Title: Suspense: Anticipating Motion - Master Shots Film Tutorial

This master shot is perfect to make the audience anticipate for a great element of surprise, especially because it emphasizes on the abrupt stop for the suspense and tension to build up.
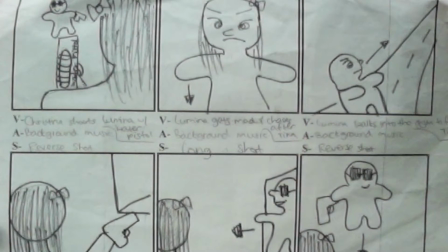0:20 In this storyboard, reading from the top left to the bottom right, you can see that the main character gets shot with a water pistol by the opponent character. This makes the main character extremely mad and she begins to chase the other character who had run away from her into a building. For the Anticipating Motion Master Shot, you have to have a chase scene setting.
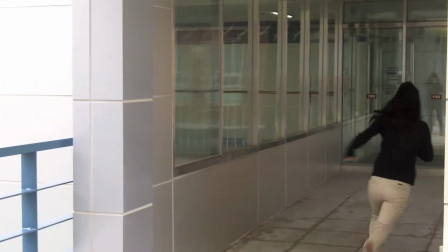0:43 The character being chased will run away from the chaser and the chaser will set off to look for her. While this is happening, you have to make sure that the characters,
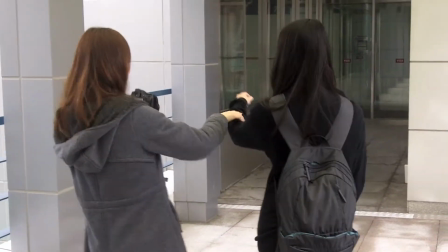0:53 through their visual expressions and body languages, clearly show why one's being chased by the other.
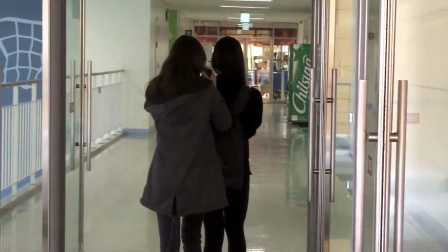1:01 It is very critical for you to show an empty open space for the audience to look into as well as a plausible entry. This plausible entry is especially important because at the very end the character being chased will pop out of there.
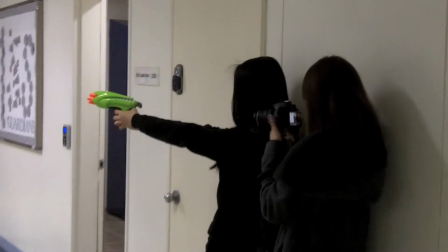1:16 You must use an over-the- shoulder shot so that the audience looks where the character looks. Also you have remember that the main character has to be nearly out of sight while using the shot.
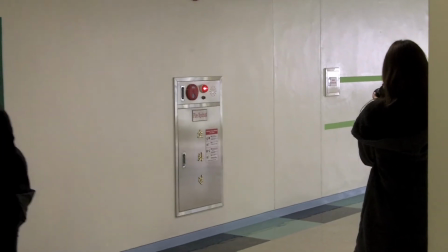1:28 So while the character is searching and looking for the one she's chasing, everything suddenly has to come to an abrupt stop.
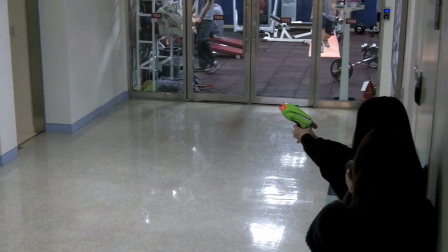1:35 When this happens, the character has to be facing the plausible entry. And because this is when the most tension and suspense builds up, you should definitely use a suspenseful and mysterious background music.
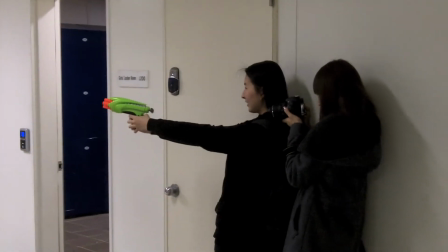1:48 Then during this halt, after few or more seconds,
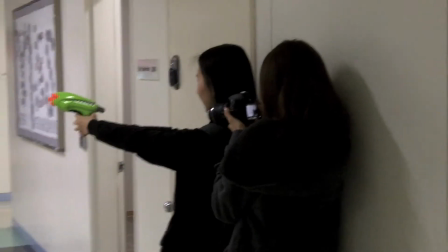1:52 suddenly the one being chased has to pop out of the plausible entry and come running towards the main character to create the element of shock and surprise. The most important things you need to remember about the anticipating motion is to have a plausible entry, to shoot with the over-the-shoulder shot, and to have an abrupt stop when the audience can anticipate for a great element of surprise. Now here's my example of this master shot. Thank you.